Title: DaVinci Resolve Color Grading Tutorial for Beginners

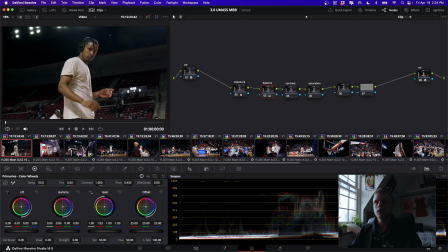243s
It's affecting his skin tone, so I'm going to come back to gain, and I'm going to add in a little bit more of that. But you can see that's kind of just creating a lot more of a cinematic orange and teal look.
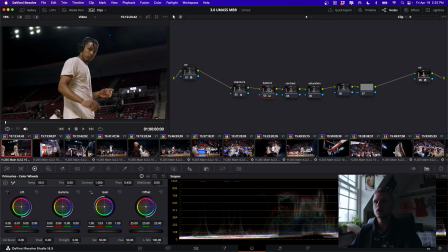258s
I didn't really like the look of the pink shadows, so we're going to come back to this, but that's looking pretty good right now. Contrast, I definitely want to up this. I'm liking it right around there. Mess with the pivot, which is basically the point of contrast. I'm liking that right there.
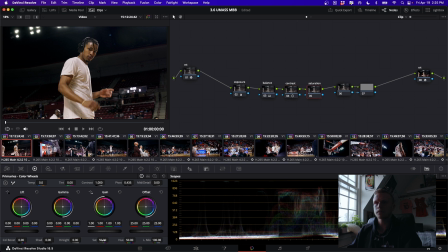275s
And then saturation, up that a little bit. Nothing crazy, but let's see what we've done so far. So if we disable all of these, that's log. And then we enable these, that's Rec 709. Oops, that's Rec 709.
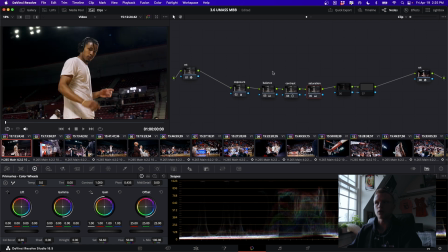293s
And then this has been our color grading adjustments. So that's pretty much looking good right now. But the real magic can happen in these two nodes. So what I'm going to do here is come to this mask page and then click circle.
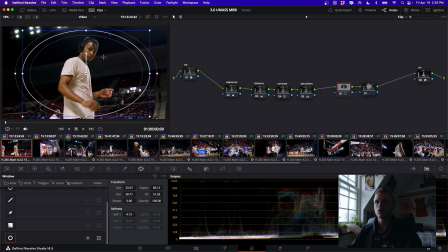311s
And then I'm going to make this circular node around him. And then I'm going to increase the softness a good amount. And then basically what this is going to do is any change I make in this node is going to be affecting inside of this mask. And then any change I make to this node is going to be affecting outside of the mask.
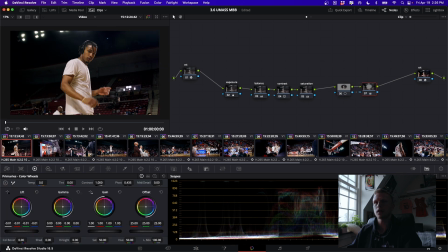330s
So I'm actually going to come to the second one first, and I'm going to bring down the lift and the gamma. And then I actually want to come back here and increase this softness.
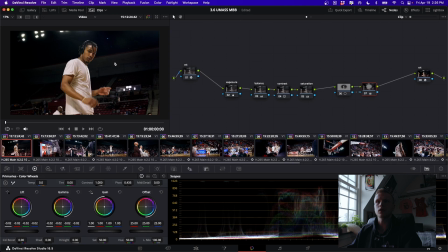344s
This is creating more of a vignette because I really want the focus of this video to be on the character in the middle, obviously. So I want to bring down the exposure on the sides. You can see that's doing a lot. The other thing I'm going to do is come to the blur and increase that just a little bit because again, I want this focus to be on the center.
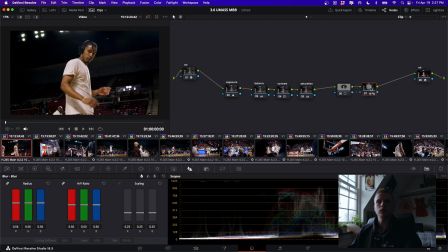363s
So as you can see, those two things are really drawing your eye to the middle. And then I'm going to come back to this other node and mess around with the exposure. So I'm going to bring the gain up a little bit. Gamma. I'm going to increase the contrast.
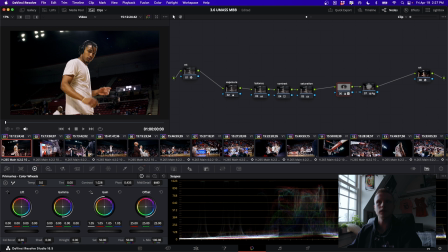381s
And then what I'm actually going to do is come to mid detail. And this is basically a sharpness texture kind of thing. Especially on phones, I found that increasing this just kind of makes it pop a little bit more. So we're going to mess with this. I'm kind of liking it right there.
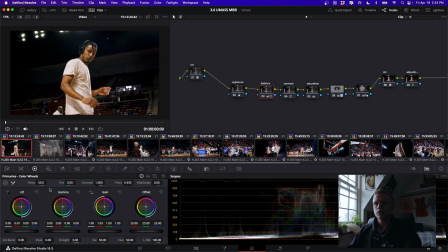401s
So let's see what these two are doing together. It's looking pretty warm. I want to bring that a little bit cooler. And then I actually want to increase this contrast more.
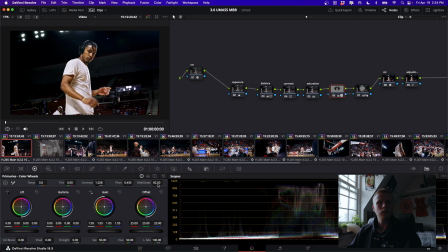417s
And then up that mid detail. I just think that looks a lot better. And then if I come to balance, I'm gonna add some more blue in those shadows. I think that's looking a lot better. Because let's look at the base. Let's look at the base grade.
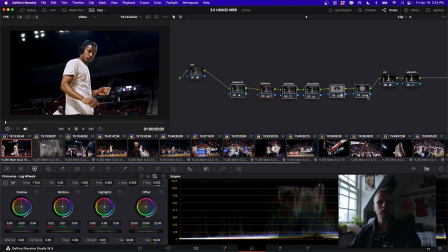435s
So that's just the conversion, and then that's looking very good in my opinion.
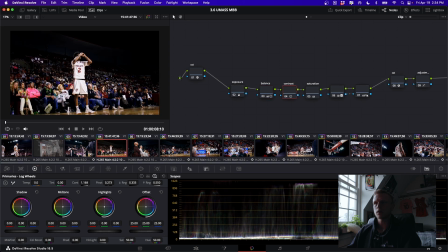440s
So we're gonna take this, Command C, and we'll copy this to another clip. And you can see that's pretty aggressive there. So let's lower this contrast a bit. I'm gonna take the mask, expand that out over him,
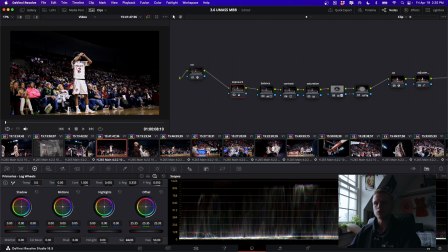456s
and then I'm going to come to the exposure, and I want to bring up the total exposure a little bit. Bring down the gain maybe. And then it's actually looking a little magenta again.
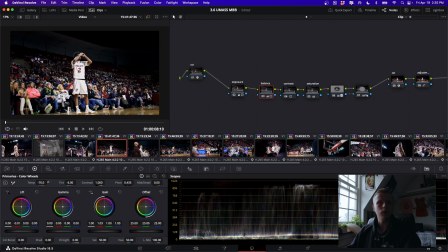471s
So I'm gonna add a tad of green, warm it up a little bit, and add a little saturation. I think that's looking pretty good. So once we do that first grade, there's not a lot you need to do on the others, especially if you're gonna make a match. Let's just take this one more time, Command C, we'll find another clip.
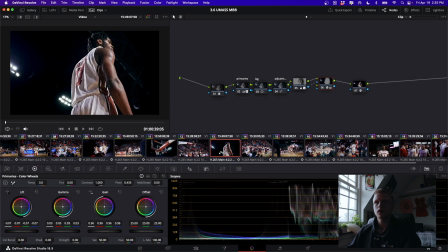490s
Let's throw that on this one.